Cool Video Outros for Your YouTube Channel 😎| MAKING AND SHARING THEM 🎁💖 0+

Hey there, I'm Connor, and you're watching the Movavi vlog, your go-to channel for creating cool videos. Today, I'm gonna explain what an outro is, what you need it for, and how to make one. But before we start, subscribe to our channel and hit that bell to get notified for any updates or challenges that we have coming up. Let's get started. Oh, also, we have a little surprise for anybody that watches till the end, so definitely stay tuned. We've showed you how to make an intro for a YouTube video, but this time we're gonna focus on an outro, which as you can kinda tell, is the final part of the video. And here is where outros from other channels look like.
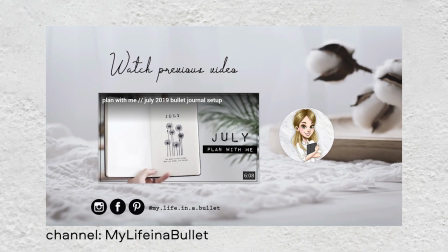There is a life I lead in this city.
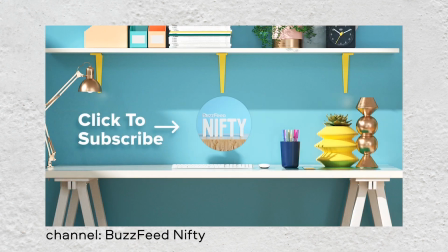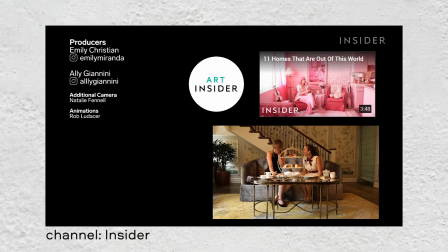We need outros because it gives us the opportunity to use YouTube end screens. For example, a subscribe button or a preview for another video. The link to an episode on end screens is going to be here and in the description. There are plenty of variations of outros, like this one for example.
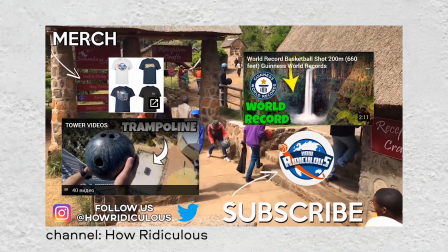It's not the best way to conclude your video or to add an end screen, it just covers up the character. And in some cases, they simply won't let you read the credits.
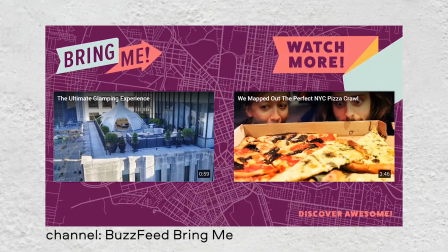So this is how not to do an outro. Here's a standard case. All clickable elements are visible and do not block any of the important bits of the video.
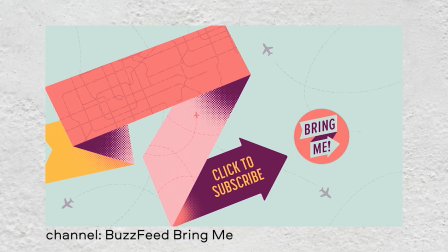And also the outro is uniform with the video and with the channel itself.
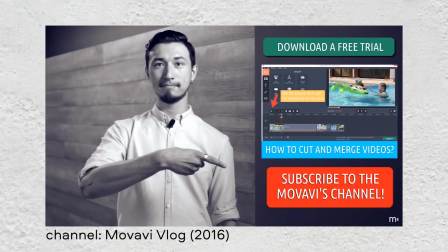We've had many different outros on our channel.
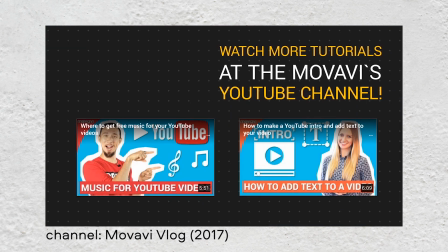They've changed as we've changed our taste or changed the style of our weekly videos or just started a brand new segment.
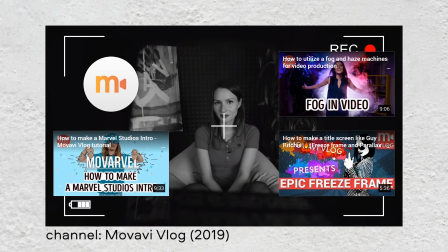Now we use bloopers for our outro and set up the end screen so that they don't cover up any of the video. Okay, I think that's enough theory, so let's get on to practice. If you already have an intro, then why not make your outro in the same style, like this.
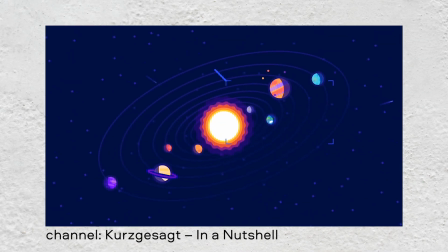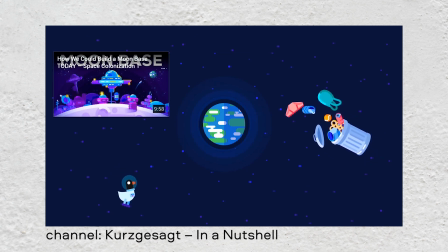And I have to note that an outro can use either a photo or a video. It doesn't really matter, it's up to you. But what's important is that the end screens are framed correctly and don't really block anything. Very, very important. So today we're gonna make three outros.
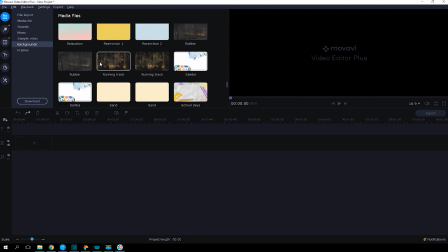Let's take a still background from the Movavi Effects Store, the built-in Movavi collection, or even your own folder and place a call to action title right over it.
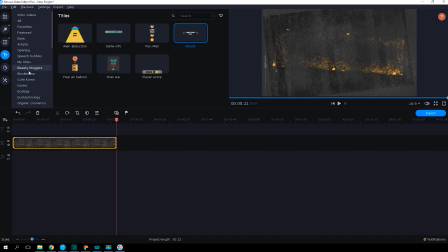We went for the background and the title Bandage 1 from the fitness set.
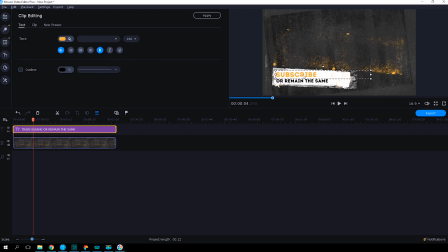You can add some frames, so don't worry about how to adjust your end screens.
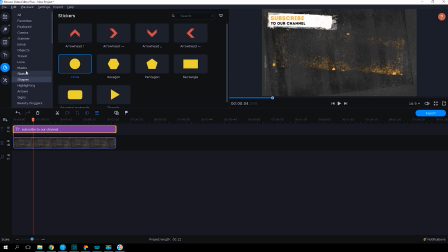Here, you can find rectangles and circles to mark the positions of the subscribe button and video previews. And of course, you can change their opacity, color, outline thickness, and size.
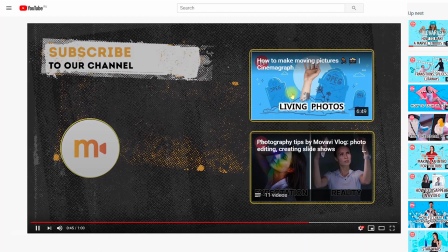The outro like this is perfect when you need to set the subscribe button and a couple of video previews just like this.
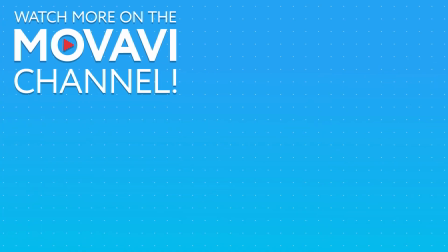The second outro will be a simple video like this. Let's take a video clip.
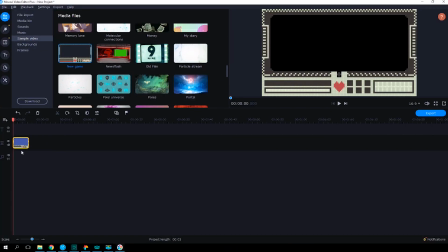You can either find it in the built-in library of Movavi Video Editor or Movavi Effects Store.
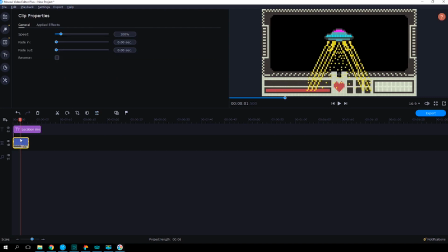Add the title and frames that you need. To maintain the uniform style, we used the Pixel Age Pack, but don't forget that each clip has its own duration.
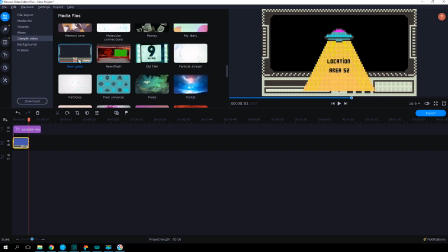And that means you can't just pull your clip's edges as if it were an image. You have to copy the clip a few times to make 20 seconds of an outro.
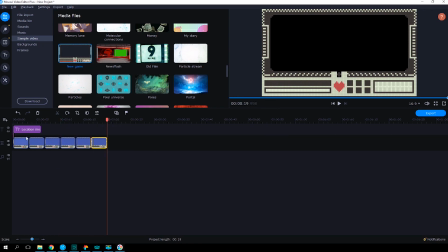Why 20 seconds, you ask? Well, check out our episode on end screens. The link will be in the video description.
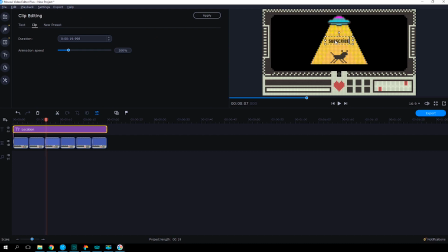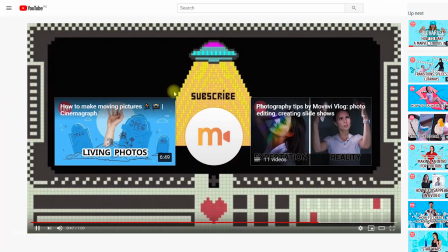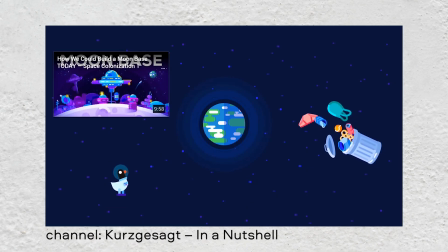The third outro is hard to create, but it looks somewhat original. If you're good at drawing, feel free here to use your skills.
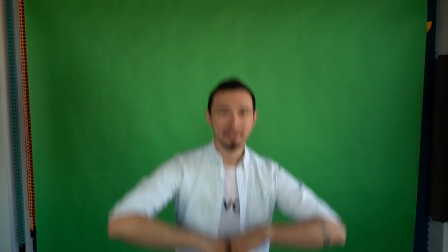Draw an outro that fits your channel style. We're not artists whatsoever, and that's why we go for filming a special piece of footage.
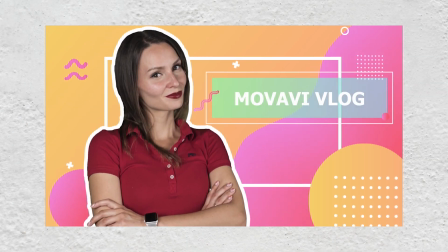Do you remember the intro with Daria? So why not make an outro with Roman? We've taken some shots of Roman in front of the green screen.